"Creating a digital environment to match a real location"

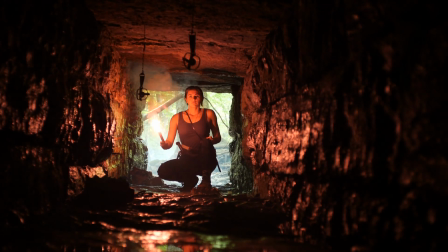[0:00]
Once I got this shot into the edit,
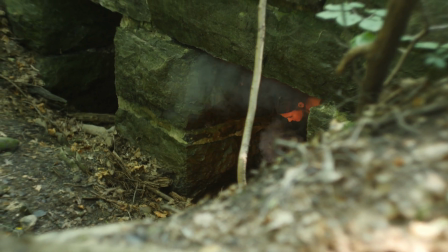[0:01]
it became pretty clear that just this alone wasn't going to be able to convey the feeling of being in a really tight crawlspace with a whole bunch of bear traps that could get you at any moment.
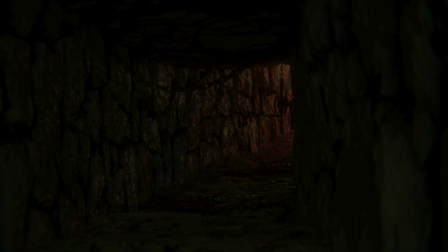[0:10]
So I decided creating a completely digital shot would really help convey that feeling and maybe even tell a little story within a story.
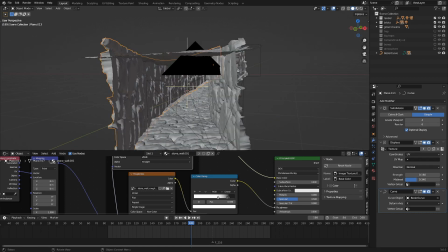[0:18]
So today I wanted to break down that completely digital shot here and maybe give you some tips on how you can go about creating your own photorealistic environments as well.
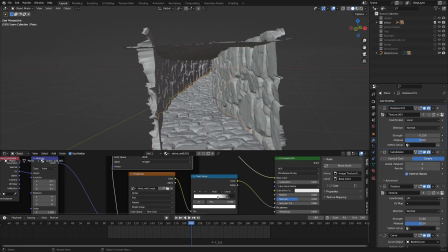[0:26]
So first of all, let's talk about the main elements here. This whole tunnel is made up of four different parts, and these are just kind of squarely put against each other.
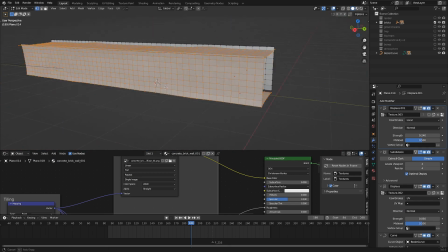[0:35]
And if I go into edit mode, you can actually see they're pretty simple. They're just planes subdivided a few times.
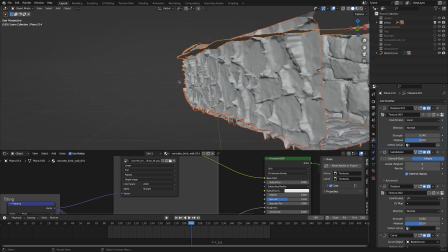[0:42]
Most of the magic is inside of the modifier tab here on the side.
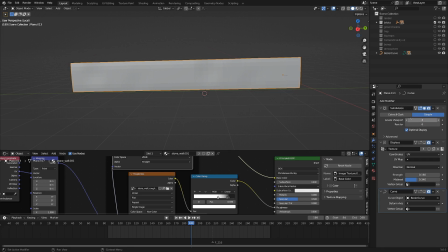[0:46]
First of all, we've got a subdivision with four viewport subdivisions and six in the render, which is actually pretty hefty.
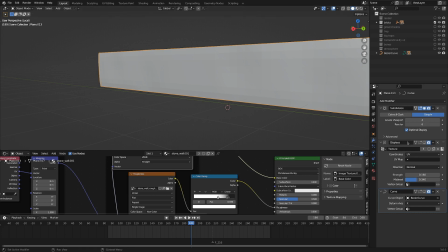[0:53]
But that is just because we want to add in a displacement map that has a lot of detail here.
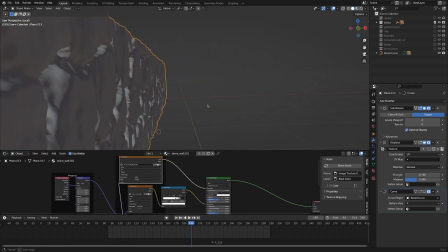[0:58]
I got this map from the same material that I'm using for the shading so that the textures and the shading line up with the geometry here that's being displaced.
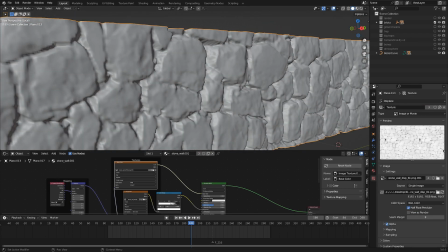[1:06]
Now to do that you can go into the settings here and image or movie.
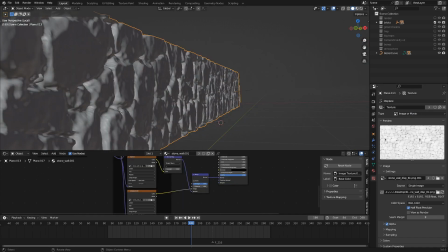[1:10]
I've loaded in the same displacement map and that's how I built up the kind of block wall vibe that's going on here.
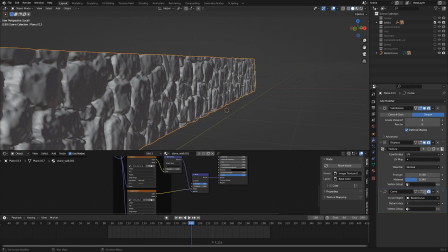[1:16]
Now another thing here in the modifiers that was super handy was this curve modifier.
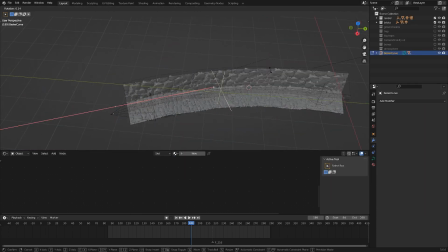[1:21]
You can see this curve here that's going through the center was dictating how the tunnel bent and turned,
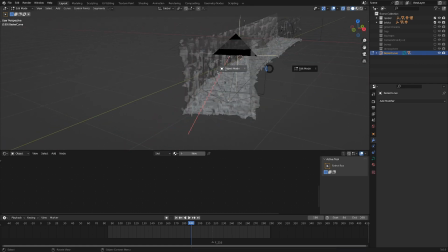[1:27]
and I decided to go a little bit away from a completely straight-on look. One, just to kind of make it feel more claustrophobic and long, and two, I didn't have a digital actress that I was going to animate crawling through here.
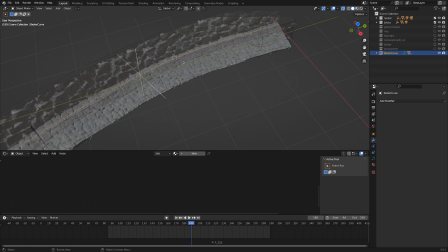[1:40]
I just wanted to have her coming up to the point where you could just barely see the flare light, and that would be all for the shot.
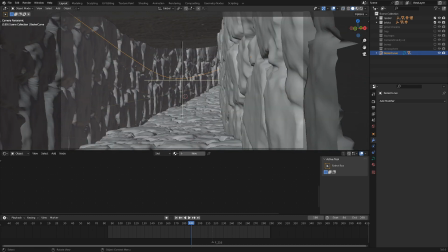[1:47]
Now, from this perspective, looking at the corner here, it looked very kind of clinical and sharp and very much computer generated. So a solution I had to that was putting in this little strip here that was also following the curve.
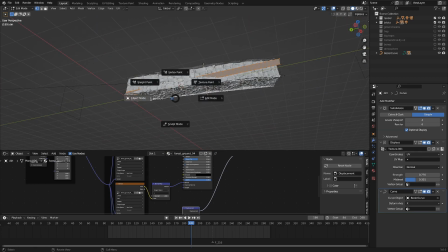[2:02]
Once again, just a plane, pretty subdivided, that's following the path of the curve, and it has a displacement.
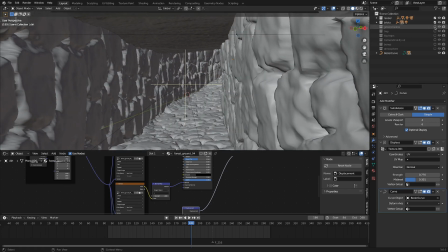[2:08]
But that still wasn't really doing the trick, so I threw in a couple of ground 3D scans, which you can see here if I solo it.
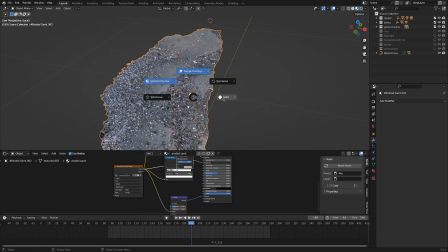[2:16]
And these are some scans that I got from Ian Hubert's Patreon. So those ended up helping add a lot more kind of realism to the corners here,
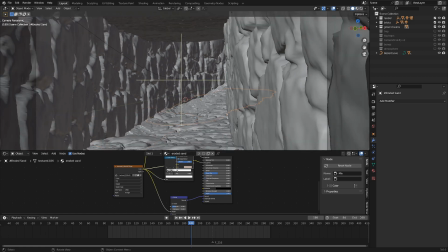[2:23]
just making them look grungy and like there was time for a lot of dirt and stones to collect in the corners.
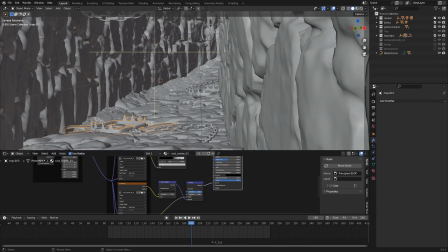[2:29]
Now another element that I wanted to add in was of course the traps, and you can see in this shot there's not nearly as many as in the previous shot where there were a whole bunch of them.
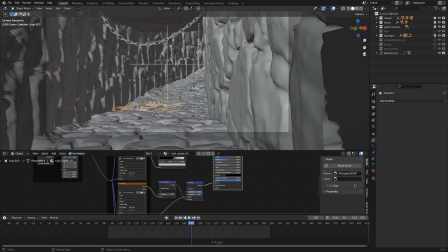[2:37]
I just wanted to keep it looking a little bit dangerous, but I wasn't going to all the trouble of putting in like a whole particle system for them.
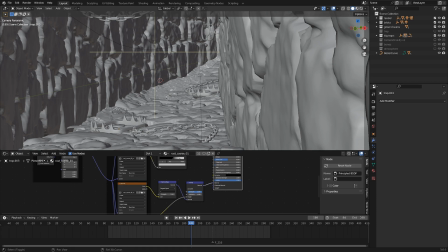[2:43]
And the fun little story within a story that I added was I just kind of wanted to make it look even more dangerous.
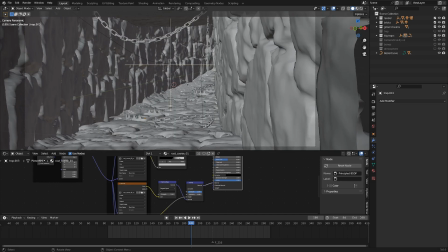[2:49]
What happened to other people that have come through here before?
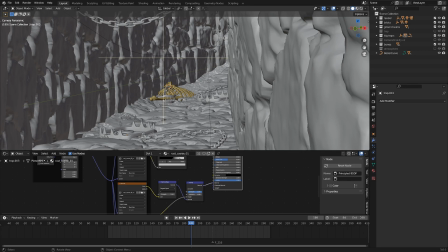[2:53]
And you can see here I've got another layer with some bones on it that I found on Blinswap.
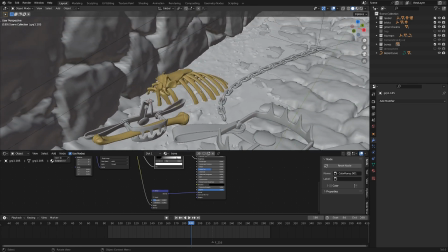[2:59]
And you can see there's just a bone that's clamped in here. Maybe somebody got stuck and they just couldn't get out, which kind of adds a little bit more tension to the scene.
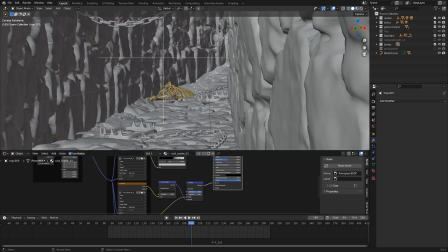[3:08]
So I was pretty happy with the way this ended up serving the shot in the end. Now another element of the shot that kind of added a little bit of dis-ease was the camera animation itself.
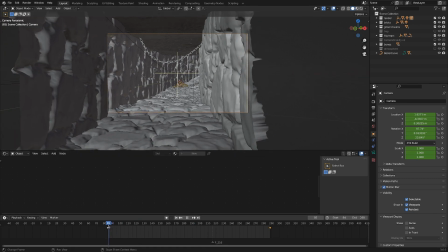[3:17]
If we kind of scrub through here, you can see it starts fairly upright, and then if I just zoom in,
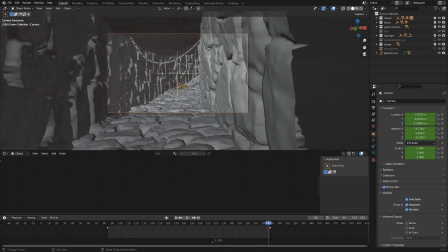[3:25]
it's got a little bit, very very slightly, bit of Dutch angle going on,
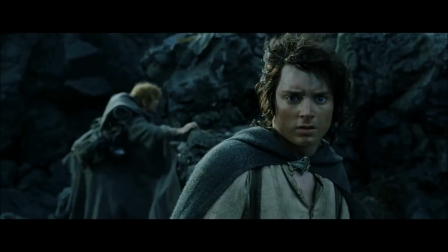[3:30]
which kind of psychologically makes people feel like something's off.
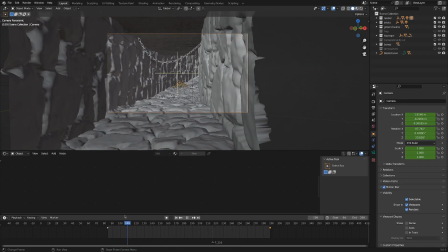[3:35]
It's very very subtle, but another thing that I threw in to help add more realism,
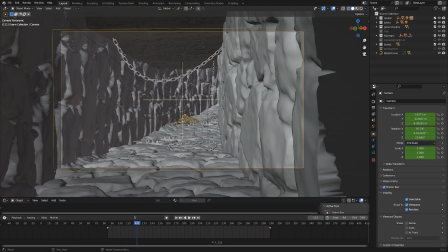[3:41]
was a bit of camera shake, which once again is more noticeable if I speed up through the shot.
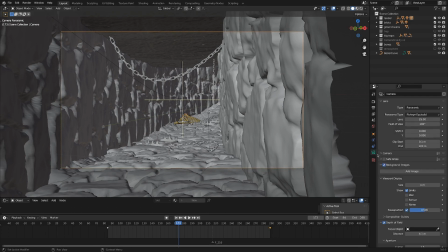[3:46]
You can see the camera's shaking all over the place, and for that I just used Ian Hubert's camera shakeify add-on, which is excellent.
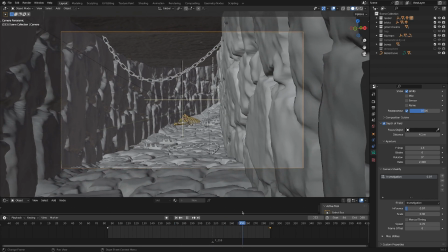[3:54]
I'll put a link to that in the description. And the other thing with this slow dolly inwards kind of gives you a feeling of creeping towards the subject, which helps a little bit with the uneasy feeling. So that was another element I threw in there.